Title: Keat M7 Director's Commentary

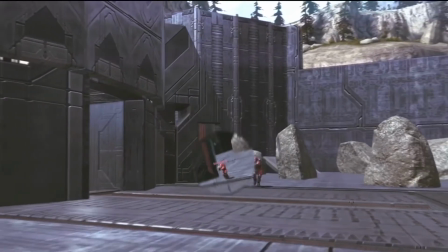24:47 picture, which I don't know why I did. I like the effect for sure, but for some reason I used a picture instead of him actually walking in the clip, which I don't know why I did that.
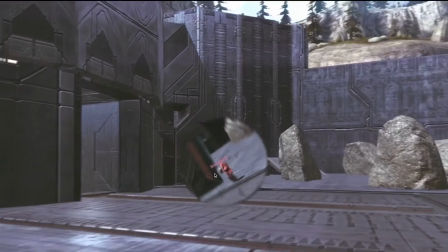25:01 I don't remember if there was a reason why I did that,
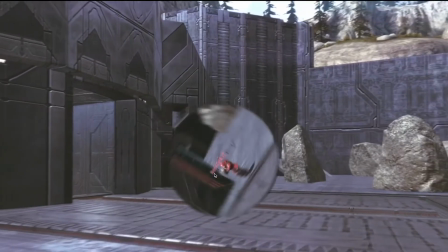25:04 but I think it works really well, but it would work better if the guy in this circle was moving.
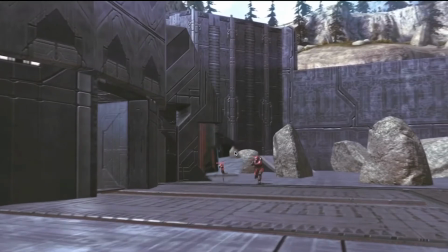25:10 But this was pretty much, I had Keat, when he was zoomed in with his DMR,
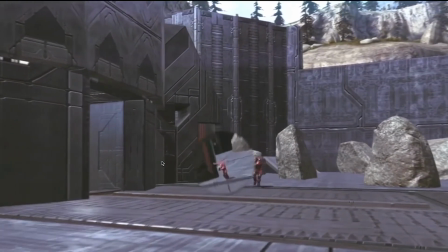25:16 mask this circle out and had it scale up and rotate with some easy ease keyframing into the next clip.
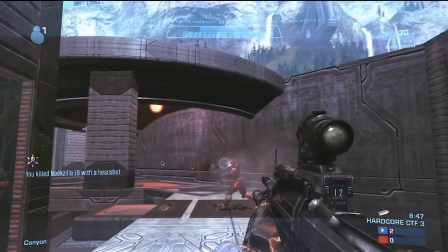25:27 Right here, now I was kind of worried people wouldn't understand why this is the way it is,
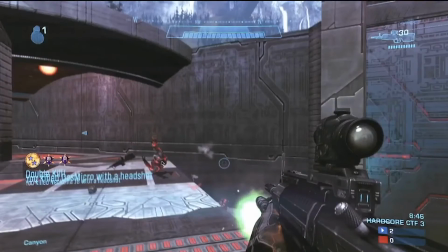25:31 but the reason this glow you're about to see is green is because he just got hit with the plasma
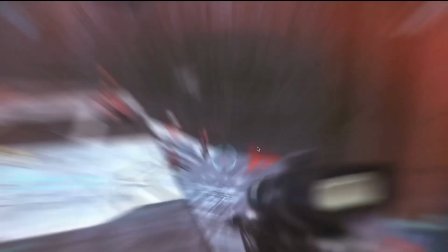25:37 pistol, so that's why it's a green glow. And what's actually cool is I'll show you, this angle does not look anything like this,
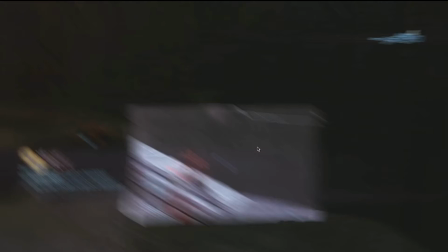25:44 but we do have another switch, so it's not perfect, but when you watch it in full time, it does work.
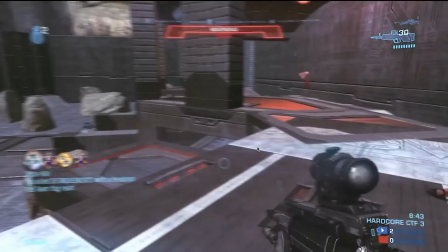25:54 So again, sometimes just a little like turnaround into where he should be looking, I think is enough.
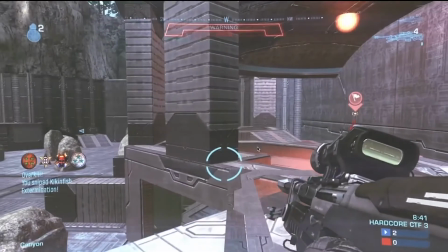26:01 It's all you need. It doesn't have to be perfect as long as you have it fast enough. If it's slow, then you want to be a little more accurate.
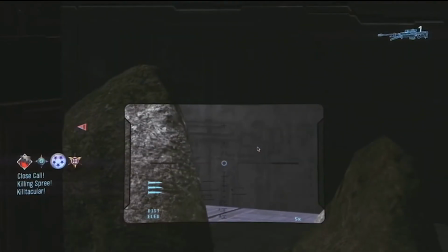26:08 So that's just what I've learned. And then I don't really add much more effect here because this clip speaks for itself.
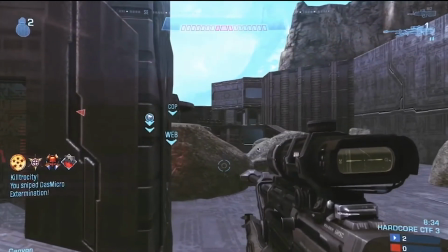26:14 I don't need to do much. I just did a little bit of cropping, and then once this clip is done for the most part,
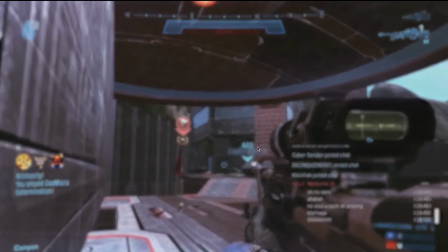26:22 it's just it's a blur fade out, and that is the end of the video. And then we just have some text at the end, not really much to it. So here's the thing I do want to talk about though.
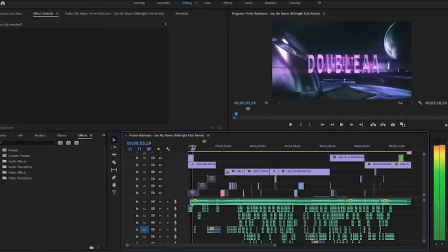26:38 In Premiere, I want to show you, this is audio.
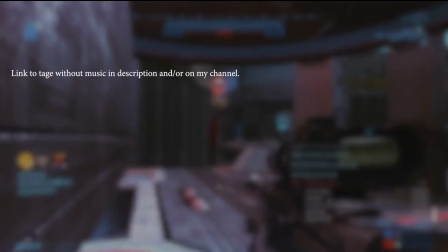26:43 This is the audio section right here. So yeah guys, that's what it sounds like without the music.
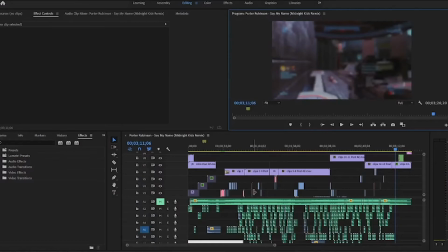26:54 The gunshot at 137 was a frame out of sync.
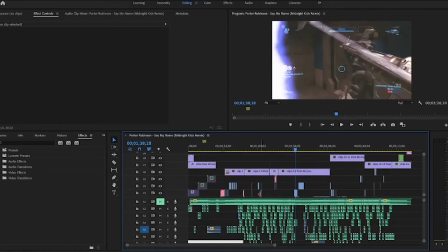27:10 Yeah, whatever. Literally unwatchable. Wow.
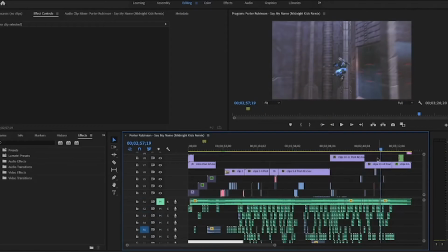27:15 No, but things to note too is with the music, I did EQ a few things.
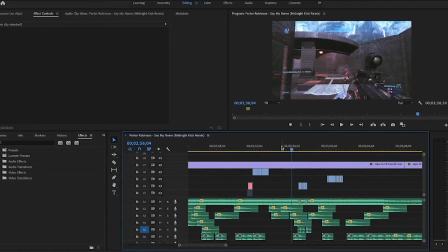27:24 Not too much, but right here you can hear that it gets a little I literally have no idea if that's true. Yeah, I just listened to it. I was like, oh, that was the part I didn't care about, if it was synced well or not. Anyway, right here I did EQ it a little bit,
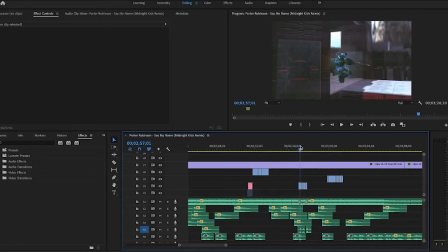27:42 or I think I added a low pass so it kind of sounds muffled, but you could hear a heartbeat for a minute, which I thought was a cool addition.
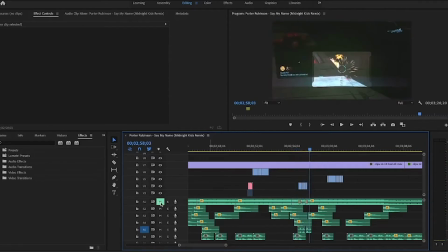27:49 So listen.
Double kill.
You can't really hear it with the music, but you can hear the song muffle a little bit. So listen to this. So yeah.
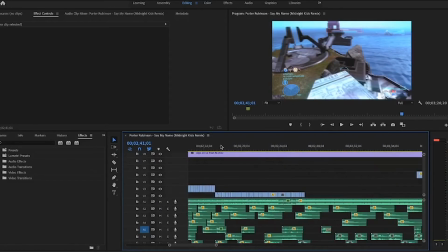28:06 So yeah, that was part of it. I also right here do the same thing.
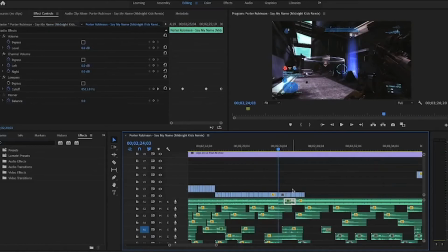28:13 If you listen to the song, it does muffle a little bit. So listen.
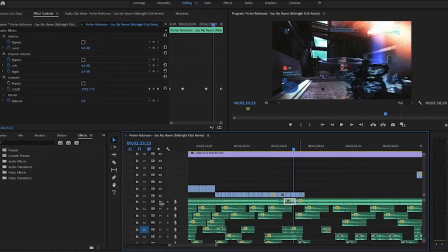28:28 So yeah, you can kind of hear it, and without the music, there's actually a lot of effects right here. There's the reload, there's him saying kill apocalypse, and there's a little riser effect. So listen to this.
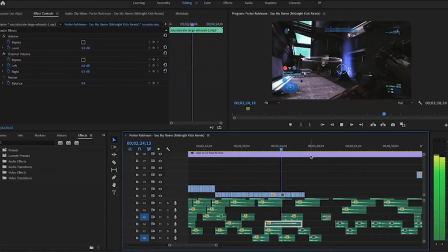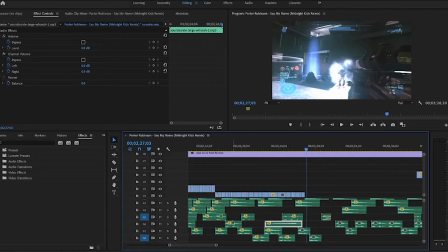28:47 So yeah, I think that was pretty cool.
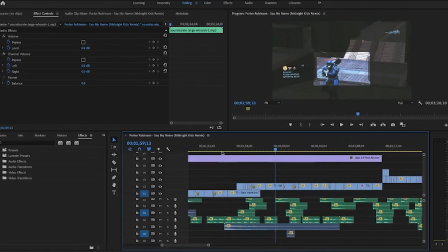28:51 Another effect that I added, which I did for the first time, and it actually worked out pretty well, I was surprised,
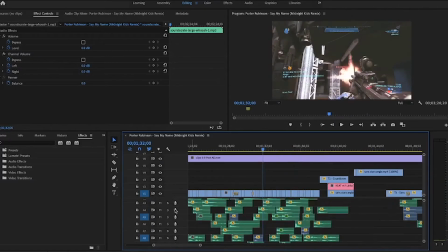28:59 is I think it's on the double of this. Listen to the DMR, because I actually have it echo,
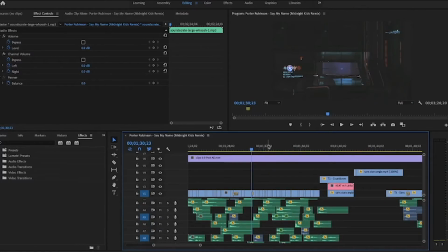29:08 because I wanted it to continue going with the beat, but I was out of, like, you didn't shoot more than that. So listen to this.
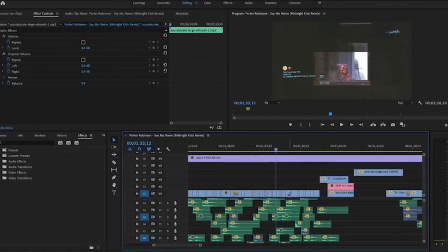29:24 I actually do it like 3 times, I think. Let me see if I can mute one of the snipe shots.
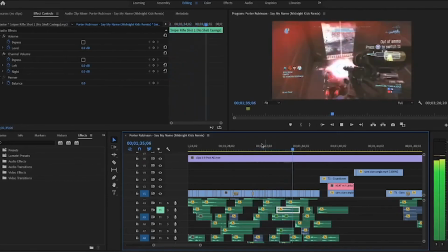29:34 Yeah, listen to this.
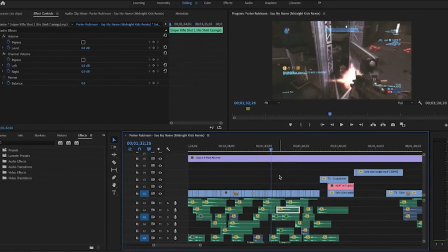29:40 So yeah, I don't know why, but I don't know why I chose to do that, but I think it worked pretty well in my opinion.
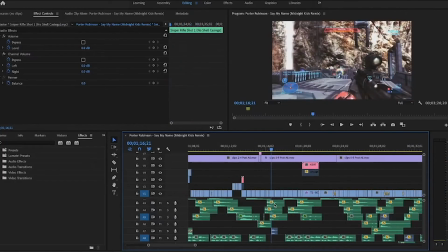29:45 I thought it was pretty cool. I think I did it at a different point too.
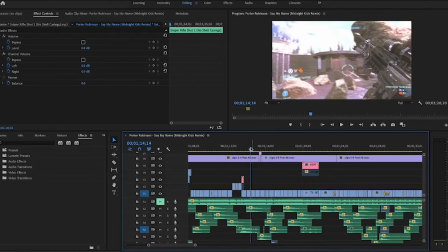29:52 Right here you can hear the health bar, which I don't often do in videos.
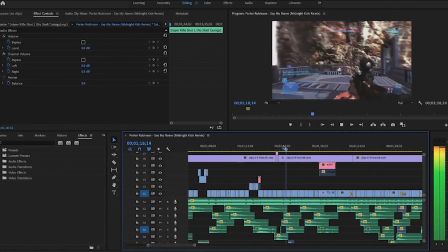30:00 So I think that was a cool addition because with sound it sounds kind of cool. And it kind of adds to it.
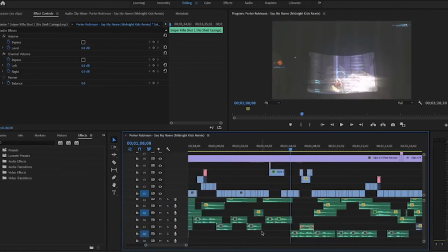30:08 There's a lot of whooshes in here too. So like right here there's a pretty good one for the transition.
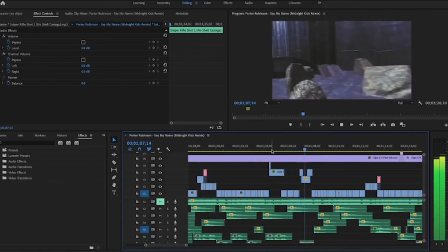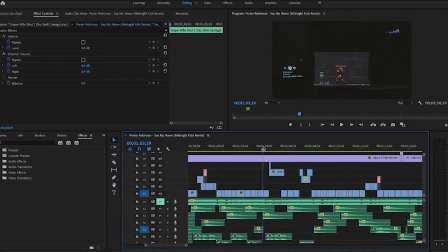30:24 Oh yeah, I also added this like kind of electronic sound to the exterm sound, so listen.
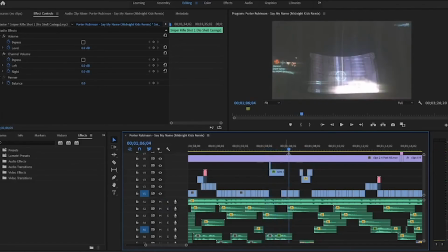30:31 Extermination.
And it works pretty well when you listen to it with the song.
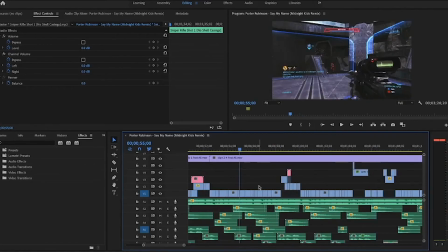30:37 So yeah, I had some fun with this, for sure. Definitely had some fun with it.
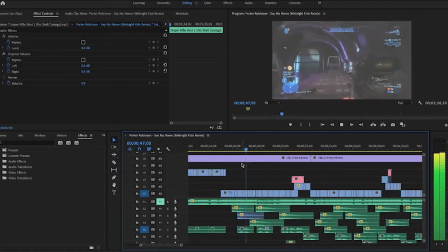30:41 I think you can hear a lot of stuff right here too.
Double kill. Triple kill.
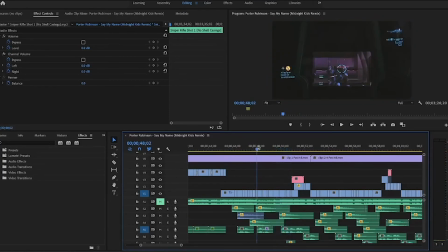30:49 Like with the triple kill.
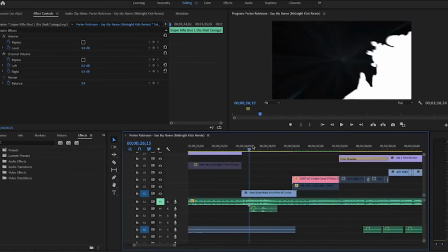30:53 It's also interesting how this sounds awful without the music.
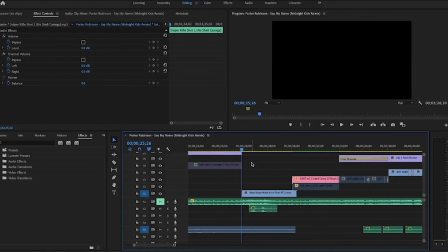30:58 So listen to this without the music.
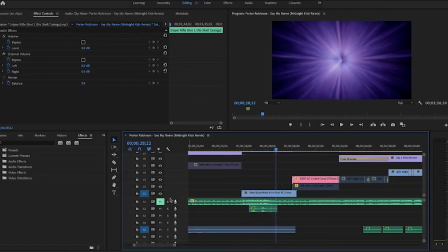31:02 Oh, like it almost hurts my ears, but when you add it with the music,
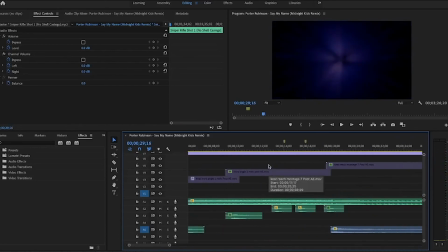31:10 it doesn't sound too bad. A lot of other whooshes like right here.
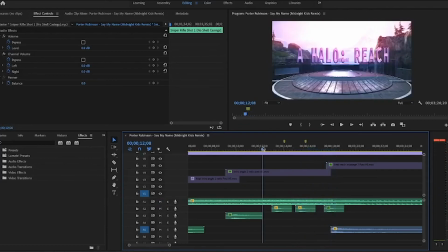31:19 They're pretty standard, but with the sound, with the song, it doesn't sound as kind of generic. So,
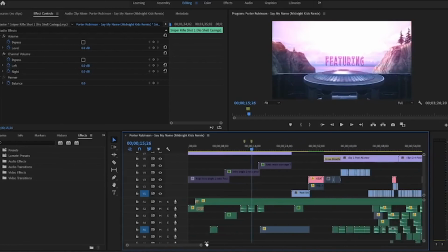31:29 but because they're pretty generic whooshes, and I didn't want to add too much effect to it, I had them pretty low at the beginning.
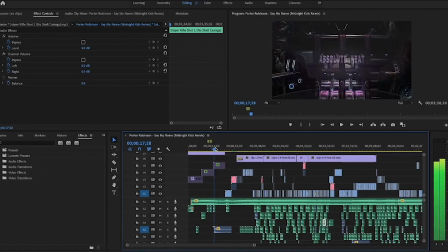31:37 So yeah, but I definitely had some fun. There's also this boom effect right here.
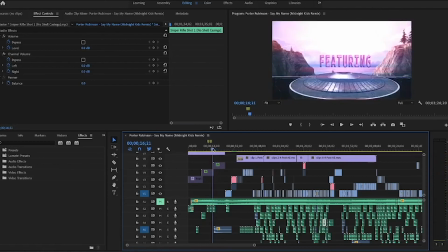31:46 Like,
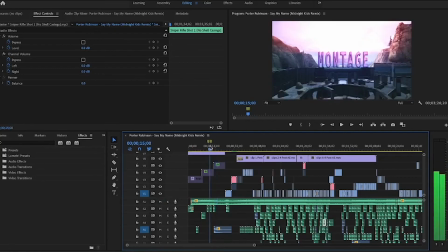31:49 which when you put it with the song,
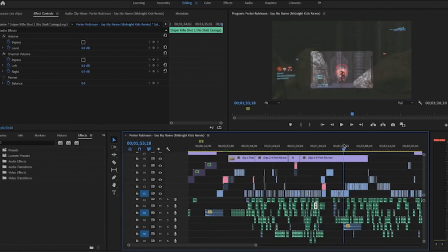31:56 just adds a little bit of effect. And this, I did it right here too, so without the music. It doesn't do a whole lot, but with music it adds to it a little bit.
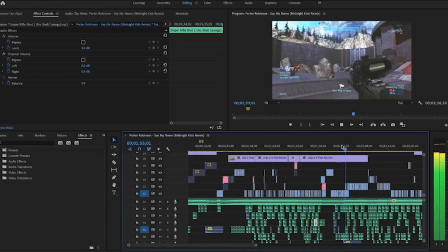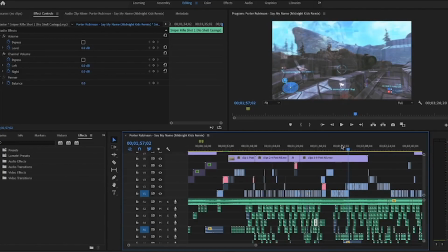32:17 So yeah, that's pretty much all I have, I think.
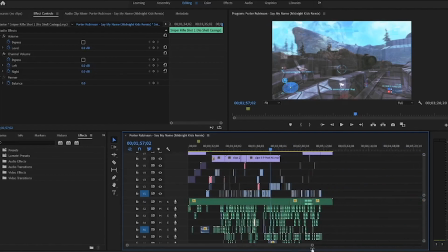32:22 That's Keat's Halo Reach Montage 7, his final.